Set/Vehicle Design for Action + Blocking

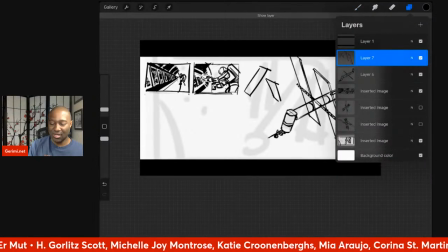50:09 So I feel like this is kind of mission accomplished. Hopefully this won't bite me in the ass.
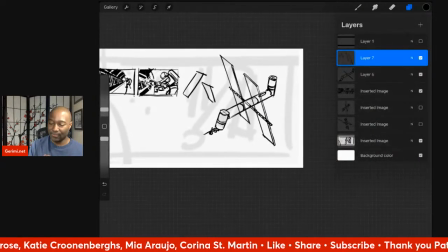50:15 But the goal for redrawing
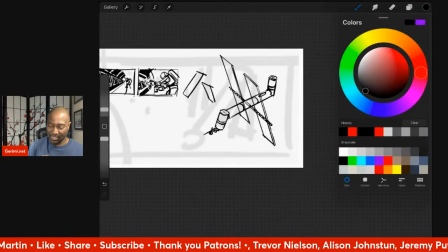50:21 this space station was I need to have a wide shot of the whole space station,
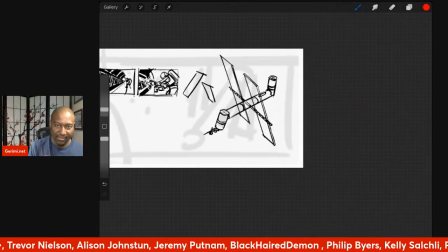50:28 but it needs to include, zoom in here so you guys can see what I'm talking
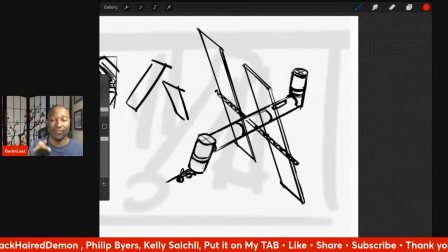50:33 about. This is a wide shot of the space station, but it also gives a layout for every single scene that we're going to see in the exterior. So later on, we're going to see, well, very soon, we're going to zoom into, this is where the
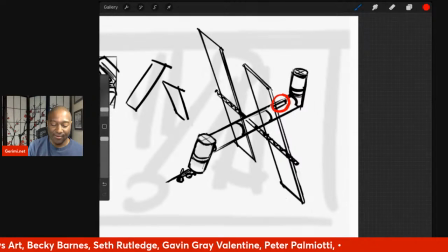50:52 pod that has the panels the astronaut is repairing, that's in there. The window where the dog is going to be watching from is in here. The dog is going to follow the astronaut when the astronaut realizes they're running out of oxygen.
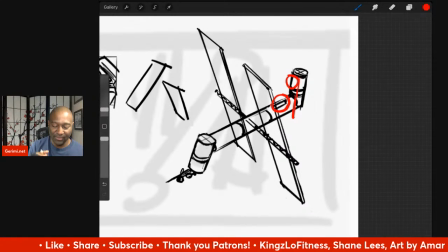51:07 It's going to follow inside the space station here, down, and then through the body of the space station. The astronaut is going to travel over to the airlock.
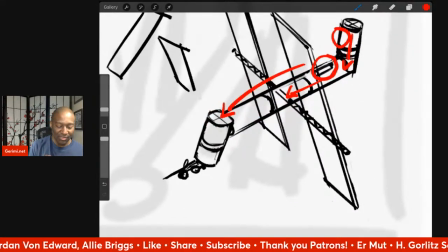51:23 Here's where the astronaut's going to be trying to get in, and there's going to be another window down at this end where the dog is then going to watch, and then the dog is going to go in, and inside the manual override is going to be inside that chamber.
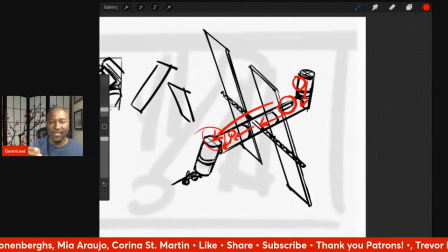51:40 So really, this shot is my master shot.
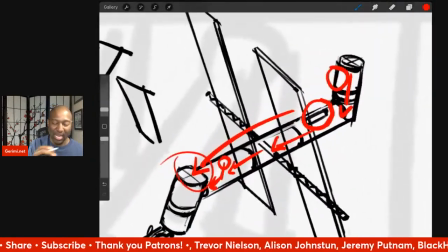51:44 And when I'm going to try and set it up so that when I return to other scenes or when I cut to other shots that are closer, that this geography will hopefully be communicated.
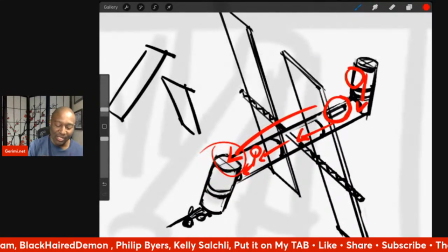51:56 And then I'll try to switch to a slightly wide shot to show them moving around this station.
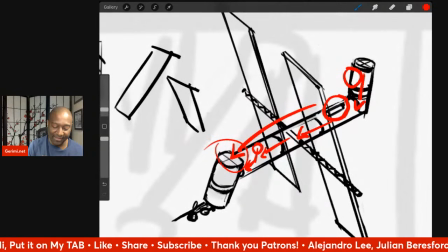52:03 Even if it's from a different angle, hopefully showing enough of it that the geography will make sense.
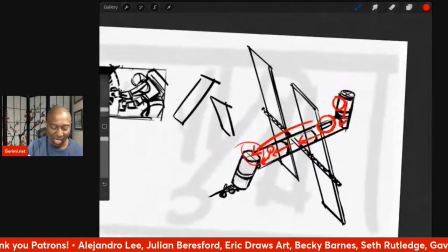52:09 So this really is my master shot, sort of my staging for the whole thing.
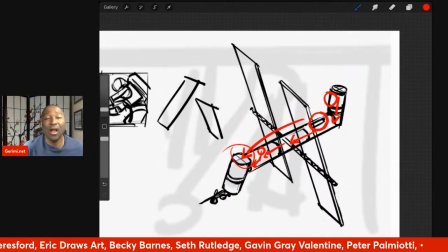52:15 That was the goal I wanted to accomplish by redrawing this. And it also meant figuring out an angle to have these solar panels. And I'll tell you, even though I just went through all of that work of drawing this, part of me wants to
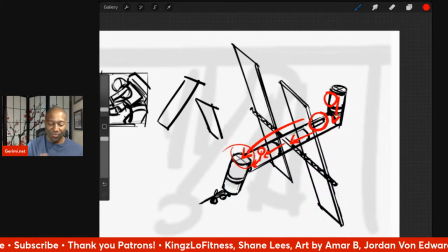52:34 just see what it looks like if I move the solar panels a little bit more, tilt them slightly more forward so that
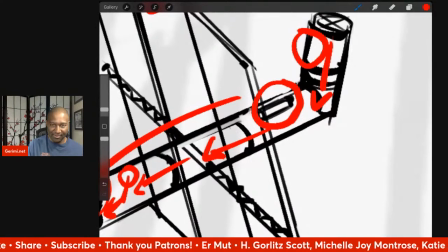52:49 the pod over here isn't completely covered. Because right now one end of the pod is covered.
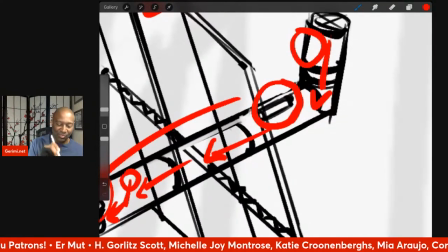52:55 We're going to kind of zoom past it.
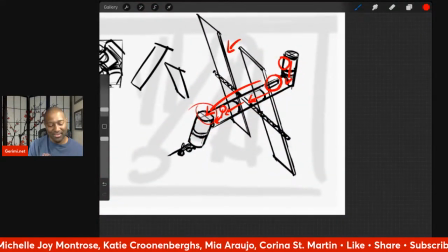52:57 But I also want to see what it looks like if I have, well, the problem is if I have the solar panels parallel, it feels kind of boring. The space station doesn't feel dynamic.
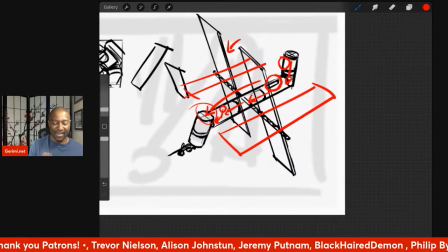53:11 But if I tilt this up, if I have them tilted, switch to blue. If I have them tilted up, then we start having them interfering with the airlock sequence.
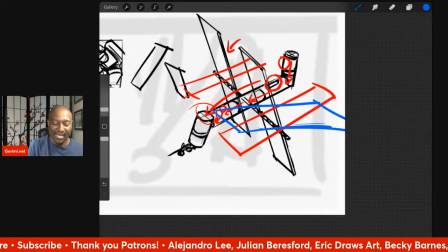53:30 So it's like I need to make sure that I'm not blocking the actual stage with these solar panels. The solar panels are essential, but they also need to not block anything that's important.
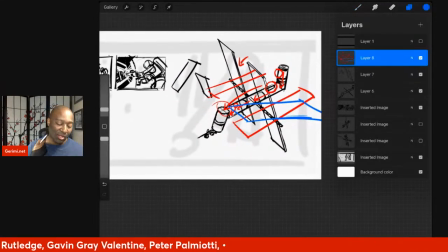53:44 And now, this all is important because
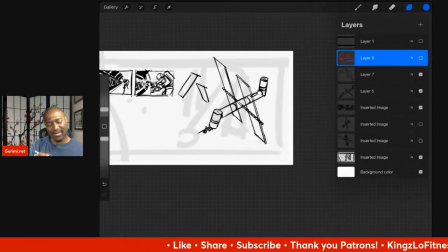53:51 I also don't want the silhouette of the space station to be boring. If it's just that tube with two H's going next to it, or well, a single H, on either side, that's a little bit boring.